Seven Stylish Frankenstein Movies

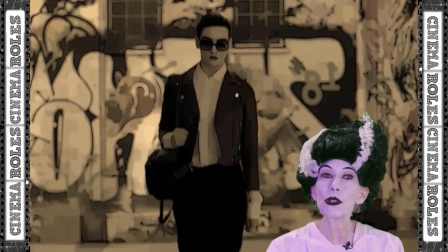(16:30)
Adele is sometimes shown as a poster-style character blending in with the background,
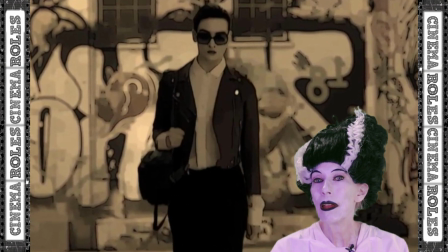(16:35)
letting us know that there's something unreal about all this, almost as if she were a character in a play that she's writing about.
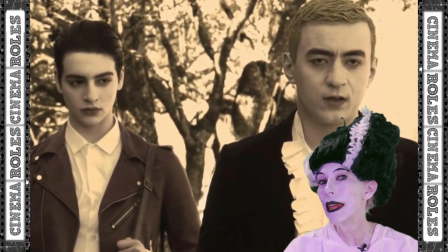(16:41)
In this side-by-side shot of Adele and the man who's been tailing her, we see subtle signs of gender reversal.
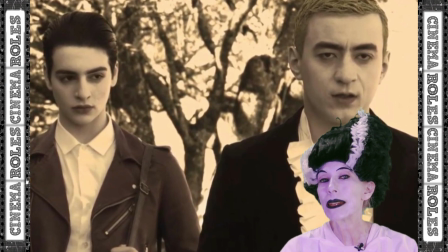(16:48)
Adele with her short, slick-back hair and somewhat masculine attire, and the mystery man with his ruffles.
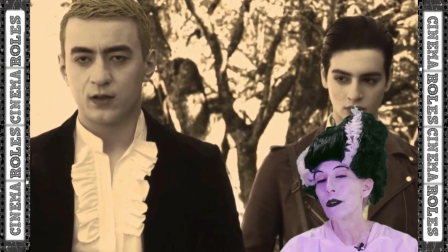(16:55)
This is underscored in another scene where we see Adele with her female lover. And this is not by accident. In fact, that scene and the sliding reveal in this shot let us know that things are not the way
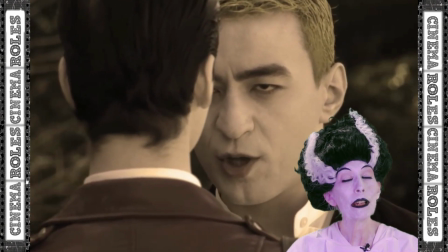(17:07)
they appear to be and lead to a revelation regarding a role reversal to the usual Frankenstein storyline. It's an interesting twist, and one that I promise you won't see coming. Or at least I didn't. Which of these movies did you find most stylish? Let me know in the comments. And for more on Frankenstein in the movies, click here.